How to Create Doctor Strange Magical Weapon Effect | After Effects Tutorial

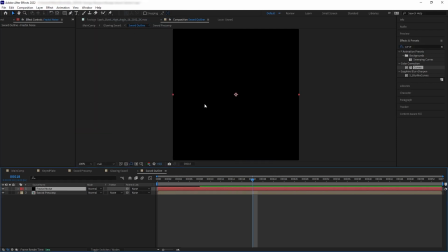4:09 Then we are going to create a new solid and we're going to add fractal noise to that solid.
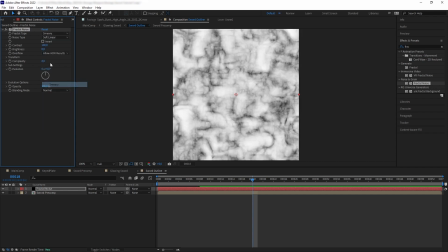4:15 And then we want to set the fractal type to smeary, noise type to spline.
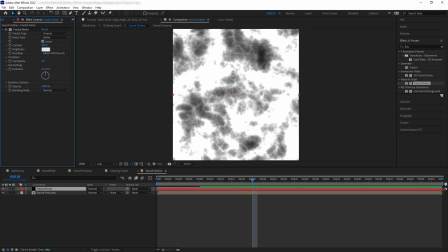4:19 We're going to invert it, set the contrast to 300, brightness to -75, set the transform scale to 10.
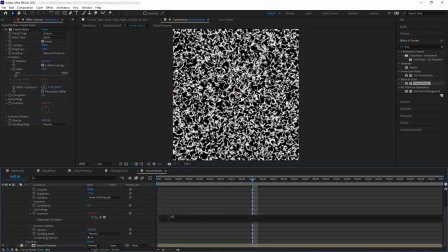4:26 And then the evolution, we're going to alt-click and add an expression time times 200.
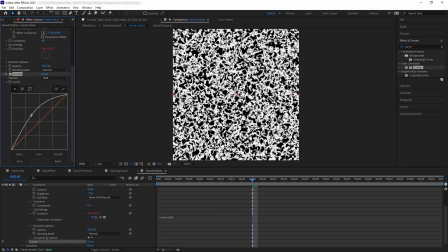4:32 And then we are going to add curves to brighten it a bit. And then we're going to add fast box blur and set the radius to 4.
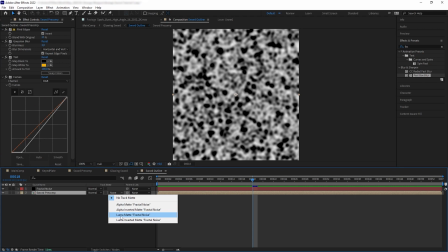4:39 And then we want to Luma matte our sword outline to it. And this is what we have.
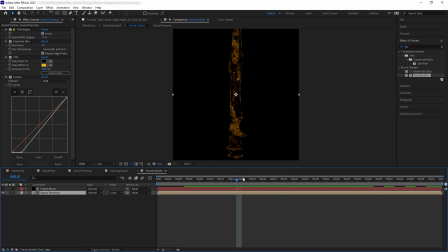4:45 Basically, we have this noisy outline of the sword. Now let's go back to our composition.
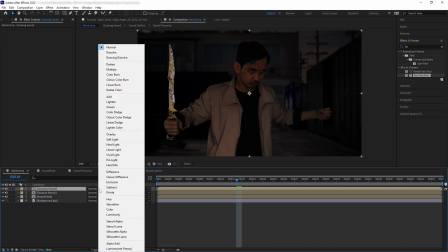4:51 And on our glowing pre-comp, let's change the blend mode to additive.
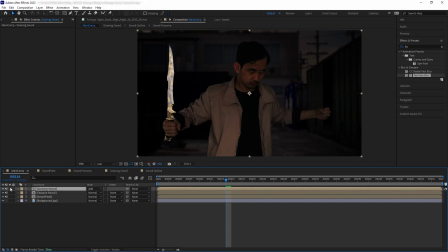4:56 And now we have this outline covering our opaque sword behind it. Next, let's add some glow to our glowing sword pre-comp. And then we want to set the threshold to 36, the radius to 11, and glow intensity to 0.6.
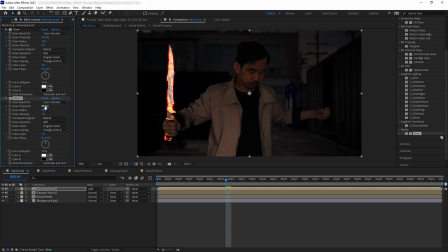5:10 And then we want to add another glow, and we are going to set this one threshold to 3, radius to 360, and intensity to 0.3. And then on the opaque sword, let's lower the opacity to 80%.
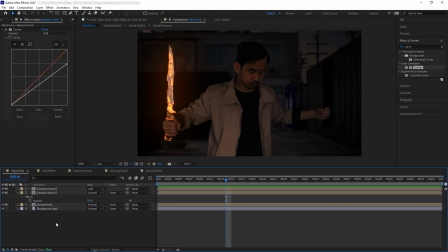5:24 And then add curves and darken it a bit. And this is what we have. Next, we're going to add some sparks that accompanies the sword as it appears.
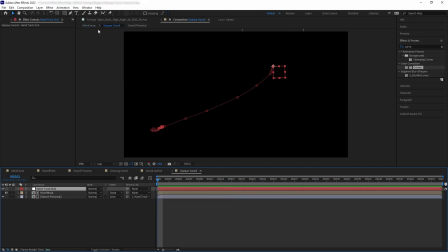5:33 So first, let's copy the hand track null and paste it back into the main comp.
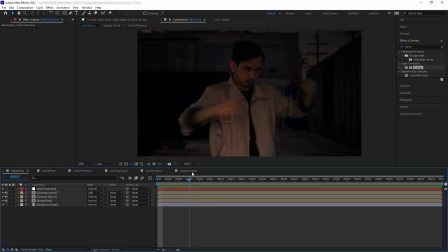5:38 For the sparks, I want to create some sort of trail as my hand is swinging. So I want to grab this single burst white from our grinding sparks collection, and let's make this go faster.
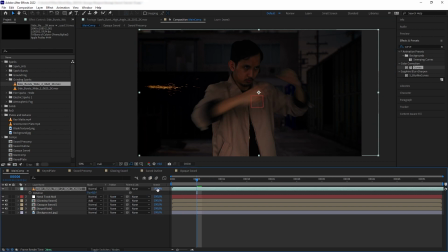5:48 So right click here, and let's bring our time stretch panel and then speed it up to 75%. And then let's position the sparks to come out of the sword and then parent it to the null. And then we want to find a time when the spark is about to finish, because we want this spark to disappear as the sword is fully formed.
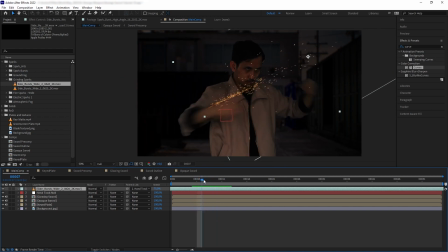6:06 And then we want to trim our spark here.
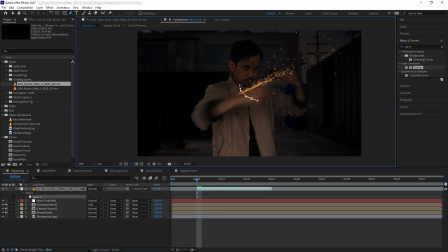6:09 Next, we're going to create a mask to basically get rid of the front and the bottom part of the spark footage. And then we're going to animate it.
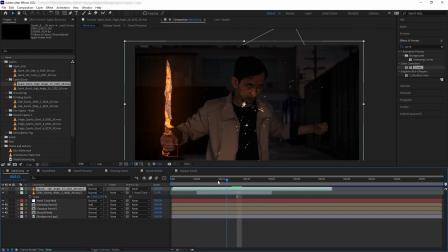6:19 Okay, next I want to add this spark burst high angle from our spark burst collection, and then we want to speed it up to 75%.
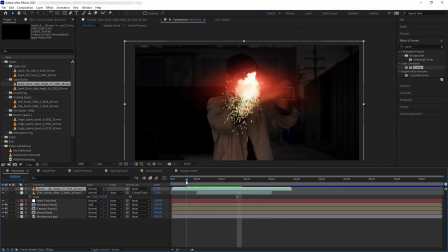6:27 This spark is to simulate an explosion of energy. And then I want to trim out the bright beginning because we just need the part where the spark is already dispersing.
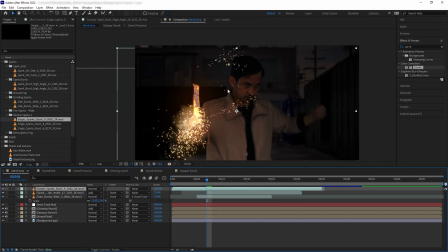6:36 And then I'm going to add a couple of these single spark bursts from our electrical sparks collection.
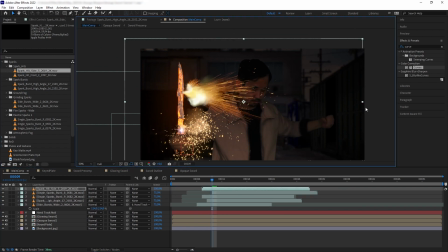6:45 And lastly, I want to add a spark hit from the side, and I want it to point away from the direction of the hand swing.
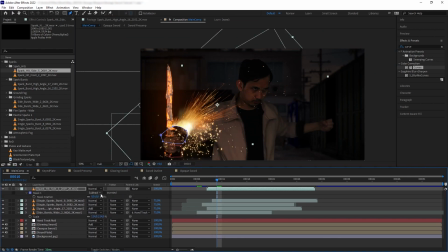6:52 And I'm going to mask out the bright hotspot area because we don't want to add too much bright white blob in this effects.
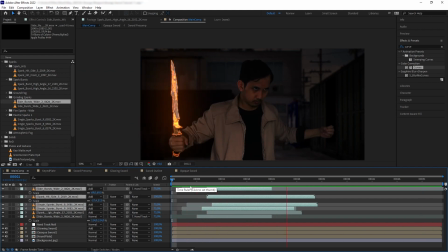7:05 Okay, so I have added some more sparks. Now, something that you notice, many of the sparks are not actually parented to the null, because when the tiny spark burst come out, it should not get carried away by the movement of the hand.
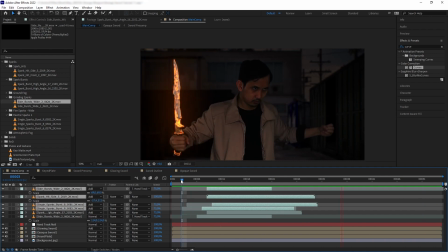7:20 So we have our burst of spark as the sword is appearing. Now I want to have a little bit of residual sparks that stays with the sword. Let's bring this low volume fire sparks,
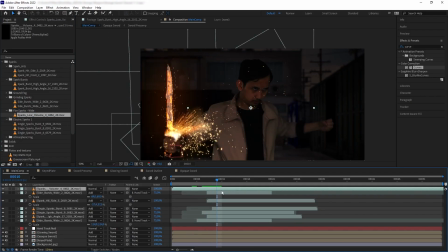7:32 and we want to just move it to on top of the sword's blade to make it look like it's emitting around it.
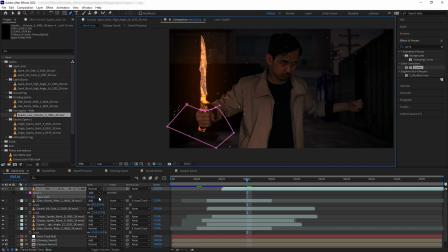7:38 And let's mask out the bottom part so we have a softer edge, and then parent it to the null.
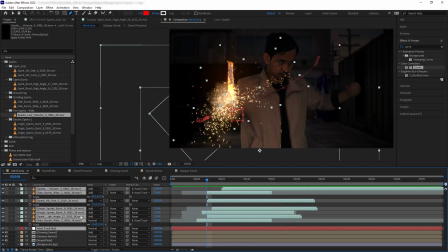7:44 And then let's pre-compose our sparks and the null together and set this to add.
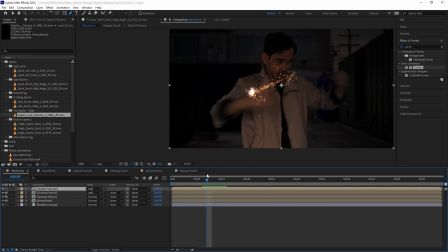7:49 So currently our sparks look very obviously from different elements lumped together because they all have different hue of color. One is a bit more yellow, one is a bit more red. So we want to generalize all the colors here by just adding a tint to this pre-comp.
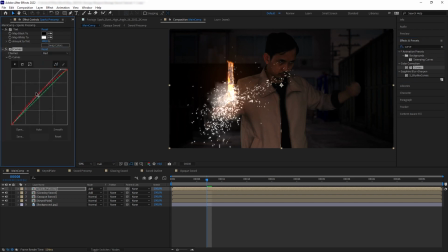8:06 And then we are going to add curve and try add our own color. Let's make this a little bit yellow.